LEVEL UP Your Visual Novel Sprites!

One of the most disappointing things I can see as an artist is a sprite sitting
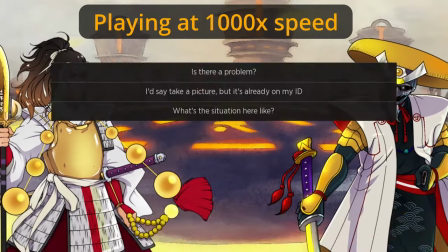0:05 there through the whole story and they'll try to spruce it up with different expressions, maybe a CG, but it feels like such a lost opportunity. We have the context of a thousand years of theater and over a hundred years of films, comics, and animation to draw from in terms of how we can move actors or characters throughout a scene.
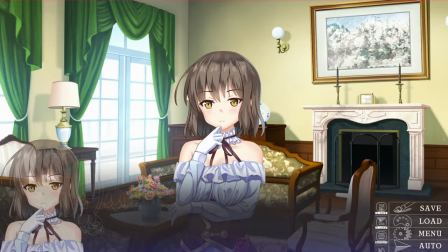0:25 But still, I don't think a lot of visual novels really take advantage of that the way they should. So let me share a few techniques you can use with just simple, non-animated sprites that can not only keep your visual novels more engaging, but also help show the story to your reader. So first let's start with some basics of theater staging.
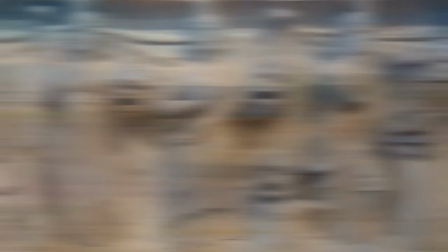0:45 Ancient Greek theater started with just one actor at a time, but eventually you had up to three actors on stage at any given time.
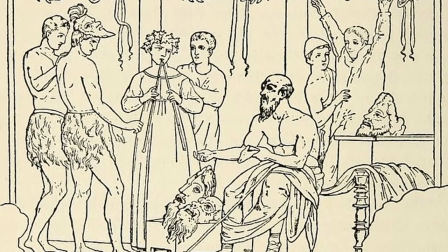0:52 And suddenly, stagecraft was important to help communicate to the audience where their attention should be drawn, and the easiest way to do that was with depth. By being at the front of the stage, they became a visual focal point and had the most attention from the crowd.
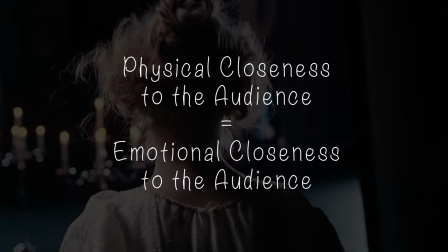1:07 But over the centuries, this ended up drawing another meaning. The closer to the audience, the more the character was opening up to the audience.
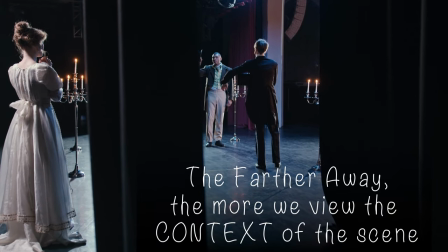1:16 So from a distance, the character isn't revealing much about themselves and their context within the scene is a bit more important.
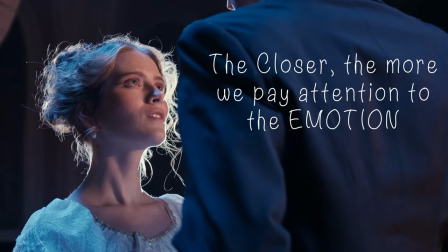1:22 But the nearer to the front, the more the character is separated from that context until they're very close to the audience.
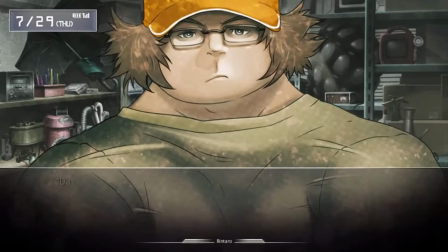1:29 See what a difference it makes when the character is close to the reader or far away?
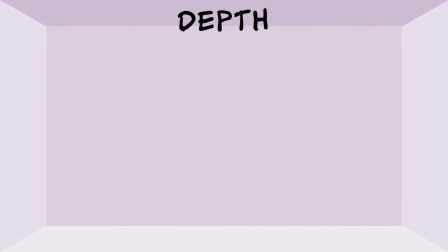1:34 With two or more characters on the screen though, this depth can suggest different levels of interaction between the characters.
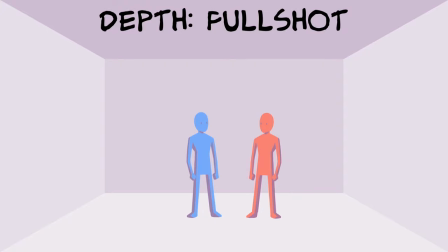1:41 In a full shot, the conversation can seem casual or inconsequential.
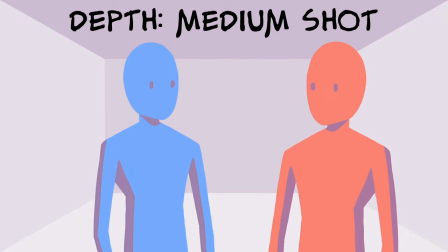1:46 In a medium shot, the standard one, it's a more personal conversation but close up, suddenly this scene seems secretive or intimate.
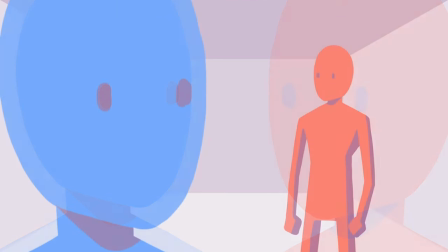1:55 Now, what if one character has opened up more to the audience than the other character in the scene?
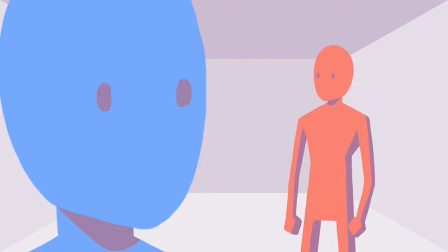2:00 Well, now you're dealing with another element, proximity.
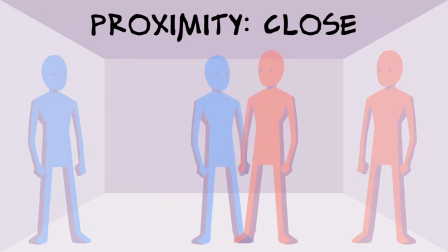2:04 If you separate these characters apart, there's an emotional distance there, while the closer you put them, the more they read as a cohesive whole, a team.
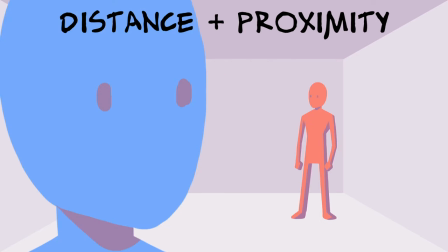2:12 So if you mix distance plus proximity, we get a sense that we are getting into this character's head while they are emotionally distant from the second.
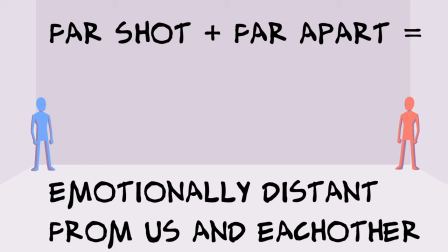2:19 Or if you go for a far shot with these characters vastly separated, we are primarily focused on the gulf between them more than anything going on with them individually.
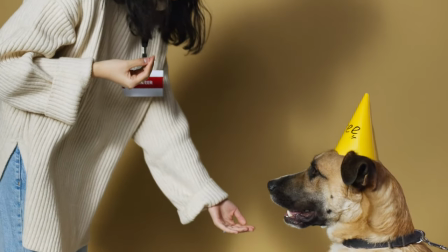2:28 The height difference between characters can also be pretty important in these situations.
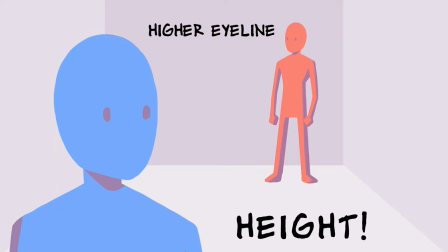2:33 If the second person's eye line far away is higher than the first character, it looks like they have more power than them.
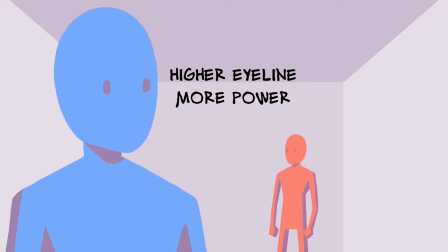2:40 While if the character's eye line in front is higher than the character behind, it can look like they have more power. In theater they'll also use stage sets to suggest the power height dynamic, but we're not even going into the background stuff right now because if we did this video would be way, way longer.
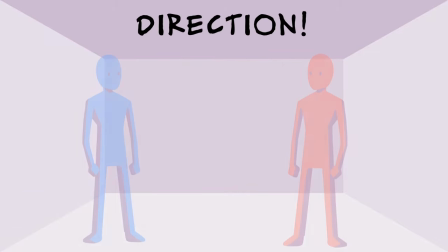2:56 And then finally, we have direction. Let's take these two far apart characters and have them facing together.
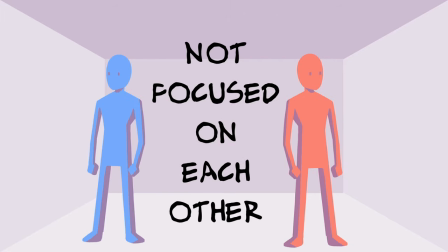3:02 It looks like what they're interested in is the gulf between them. Facing apart from one another though, and now they are not at all interested in each other,
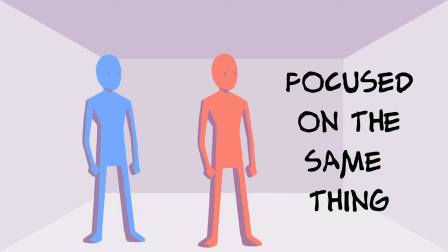3:10 but face them together, and suddenly they're focused on some outside force and doing it apart.
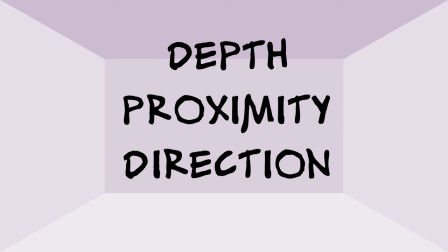3:15 And these three elements alone can add a lot of interest to a scene when you mix them together in different amounts over the course of a scene.
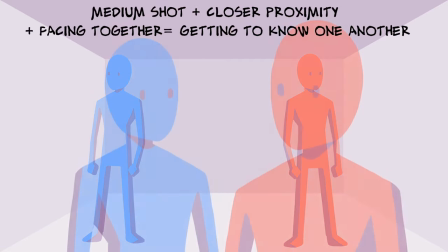3:22 Maybe the characters start apart at first but over the scene come together as we get to know them better
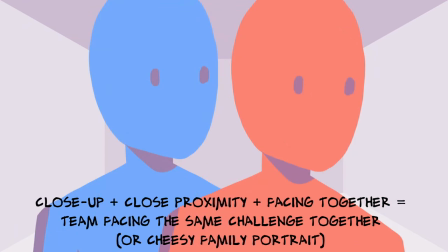3:26 until finally at the end we can see they've become a team facing off against the world. Now these are all elements of theater staging, but a static sprite obviously can't do the one thing that theater is most famous for, act, but we can fake it.
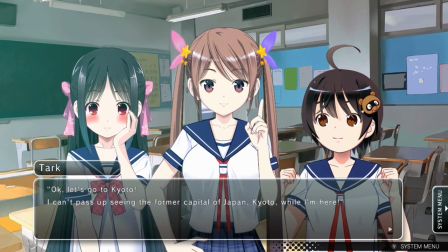3:40 Now if you already have rigged animated sprites, great that's super useful, but for most sprites I don't think it's entirely necessary because there are a lot of little techniques you can use to give static sprites a lot of life.
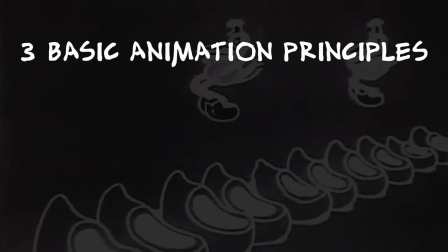3:53 So let's go over three animation principles that are especially useful for sprites.
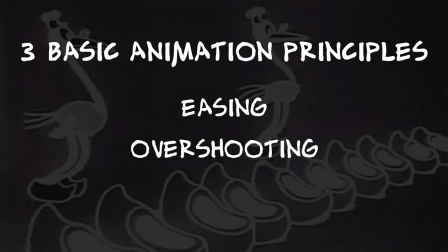3:58 Easing, overshooting, and squash and stretch.
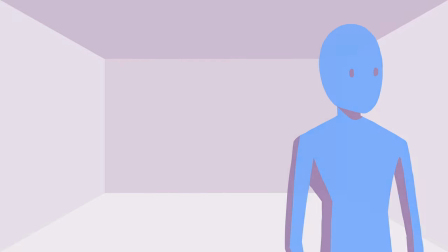4:02 When you tell a character to move from here to here, most programs will interpret that as a linear movement.
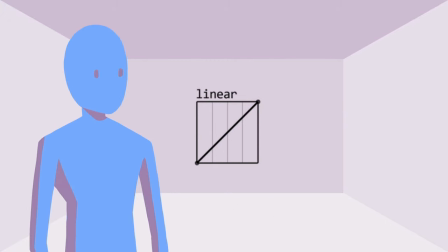4:08 If you tell it to go a full screen length in a second, it will be halfway way across the screen in half a second. But with easing, we can change the speed of that movement over time.
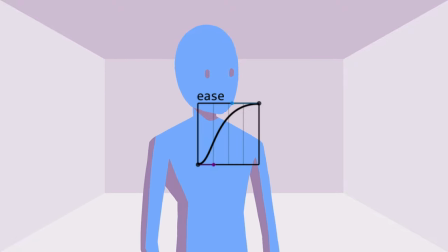4:17 If we ease, we'll slowly start to move to the next position, then hurry up, and then when we almost get to the next position, we'll slow down a little bit.
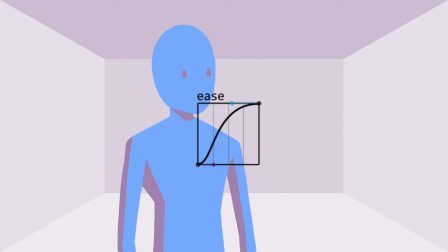4:26 This makes motion a lot more organic and smooth looking.
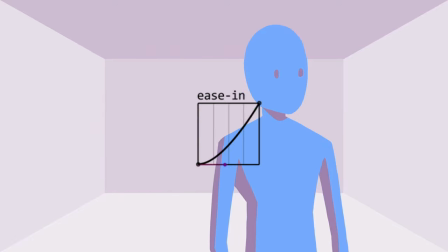4:30 We can also ease in, where we start slow and finish fast, and ease out, where we start fast and finish slow.
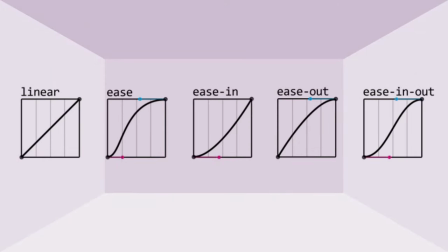4:37 There are a lot of other ease movement types, but these are the main ones that we'll be using, especially with overshooting.
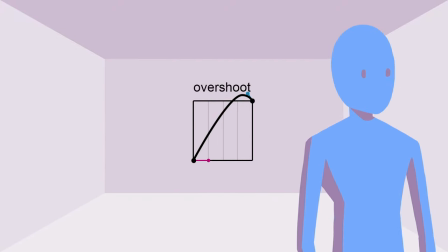4:43 Overshooting is when we actually want to go past our target point a little bit before sliding back where we wanted to be. This usually gives things a nice punch to movement, and this is something we want to keep in mind for squash and stretch movement.
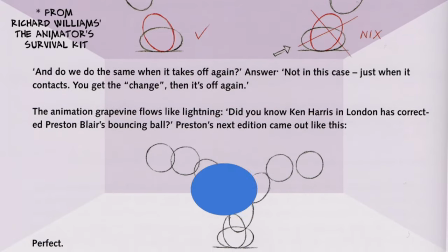4:56 When you hear about squash and stretch, you'll usually see it in context of a bouncing ball. But what you're seeing is really an object that can't overshoot because it's hitting the floor.
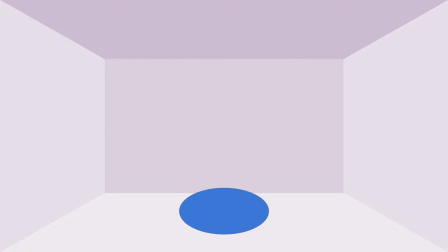5:05 So in reaction, its body mass is squashing and stretching because the energy has nowhere else to go. So let's combine these techniques together and really just think of ways that a character can enter a scene.
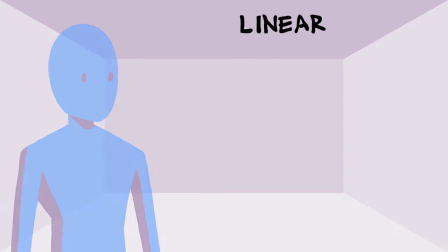5:17 We could have them slide in linearly or have them suddenly ease out into the scene.
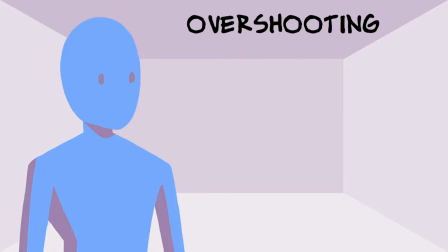5:22 Maybe we could have them run in excitedly with overshooting or have them run in and stop suddenly.
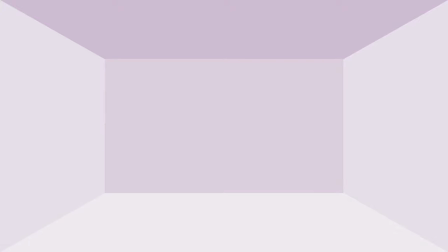5:27 Each of these movements has a very different feel to it but these are still all along the x-axis.
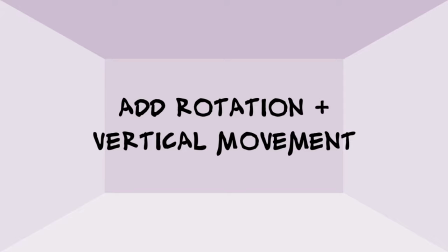5:33 Now let's think of some ways they can enter a scene with some rotation and verticality in the mix.
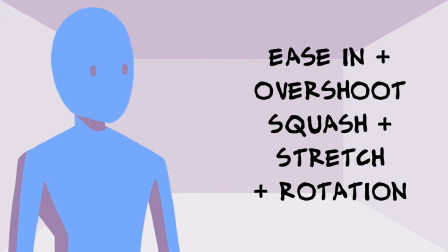5:38 Maybe they can jump into the scene or slide and rotate in headfirst. Maybe they snap in out of nowhere or stamp into place. And that's just interesting ways to enter a scene. There's a lot of other emotions you can imply just by moving them around like a little finger puppet.
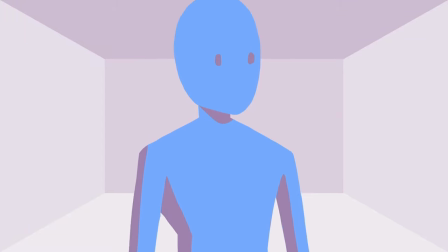5:55 Happy with a good little jiggle. Proud with a scale up. Scared with a little bit of shaking.
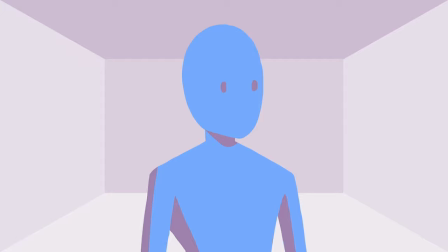6:00 Surprised with a jump. Panicked with some flips and running side to side. Confused with a little tilt, and defeated with a tilt and a fall. There's a lot of other expressions you can probably make with your sprite, but the best way to figure them out is just to make a puppet.
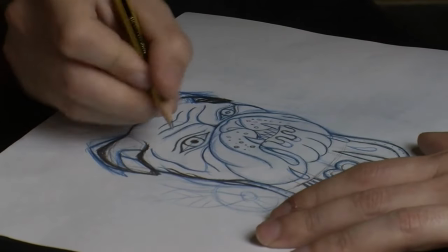6:16 Draw the character on a piece of paper, it doesn't have to look that great.
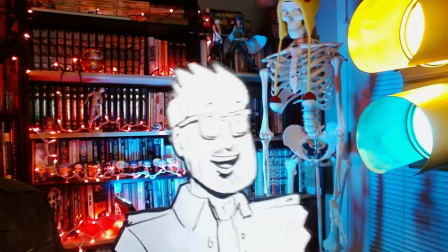6:19 Cut it out, stick it on a pen or popsicle stick, then read some lines from your visual novel and try to get your little popsicle stick puppet to act along with the lines.
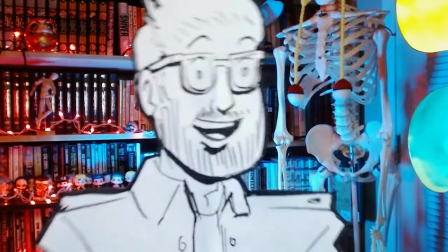6:28 You'd be surprised how much expression you can get from one of these little guys. Now, let's focus on the camera itself as a useful way to get more out of your sprites, and look at some things we can learn from film.
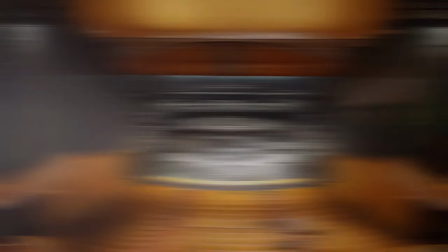6:39 What makes film different from theater is that in a theater performance,
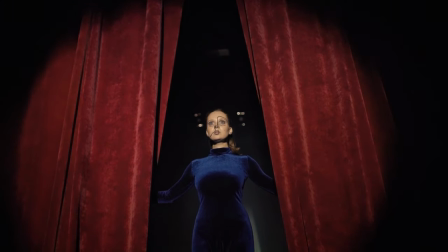6:43 you'll be watching from one static perspective for the entire show, while with film, you'll be watching from the perspective of the camera.
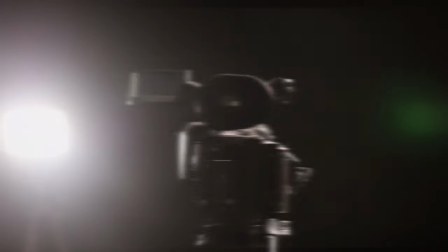6:51 So let's look at what different things we can do when we factor in the camera. Framing.
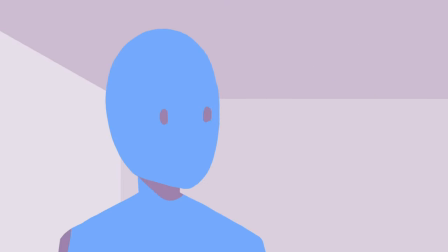6:57 Because we control the camera, we can decide how the actors will fit within the frame of that camera from shot to shot.
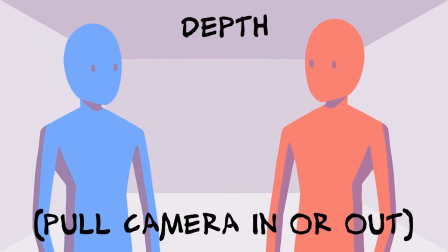7:03 And in camera, we can copy a lot of techniques of theater staging, but there are a lot of interesting twists that don't necessarily translate from theater.
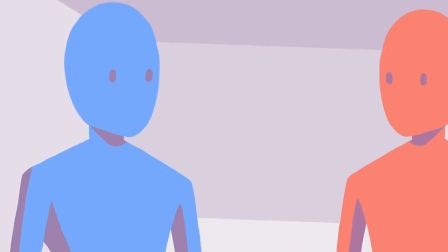7:11 Like tilting. We can actually rotate the camera to give different perspective on the character.
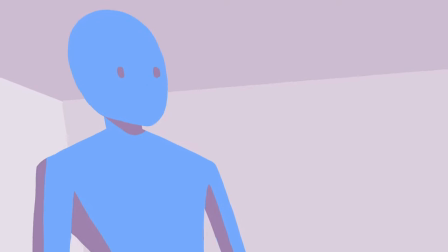7:17 We can also adjust the angle a sprite is looked at.
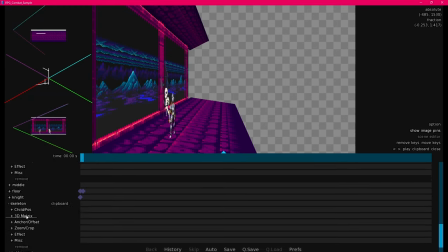7:20 RenPy, Unity, and most game engines offer some 3D camera support, so you can view the sprite from a bird's eye view,
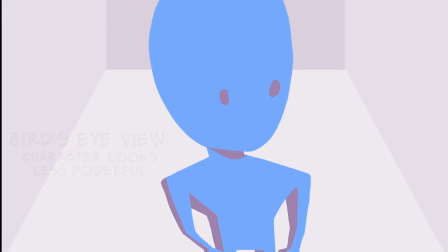7:27 which can make the character look less powerful. or a worm's eye view which can make them look bigger and stronger.
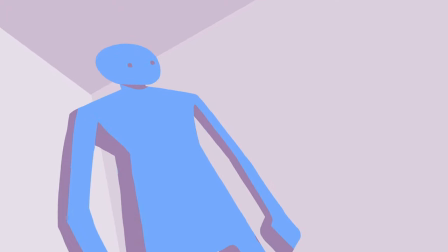7:33 You can also combine these types of shots with a tilt to generate a better composition that fills the frame a bit better.
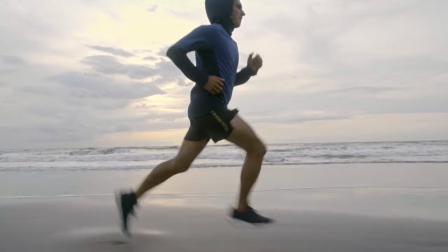7:40 On a stage you only have so much space to move but in film you can have characters run across the screen in a single direction for as long as you need.
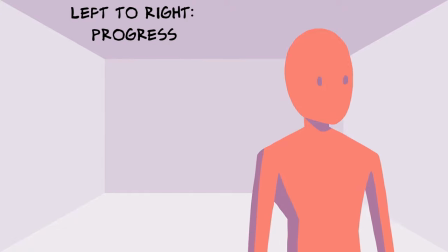7:49 Left to right movement is generally associated with forward progress while right to left movement
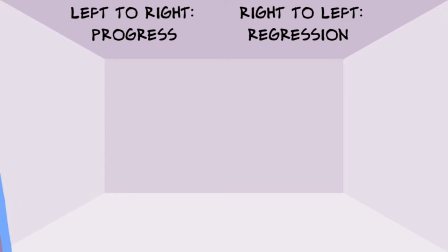7:54 is seen as going against the flow and you kind of feel like you're moving against obstacles.
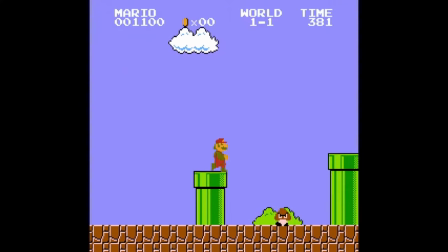8:00 If you've ever played any 2D platformers, you've probably noticed going left to right is sort of a default.
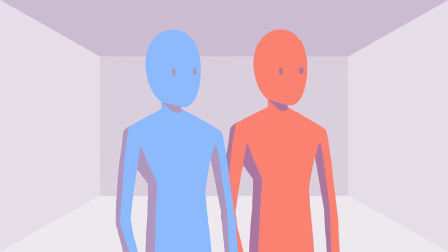8:06 We can also adjust the negative space of a scene. Negative space is how we handle character positioning in relation to the environment.
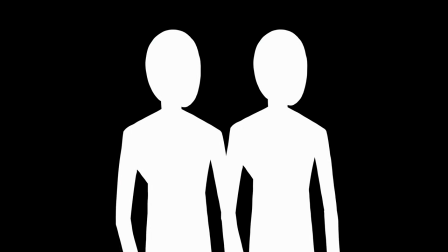8:14 If we put the characters in the middle of the screen, the emphasis is on the characters.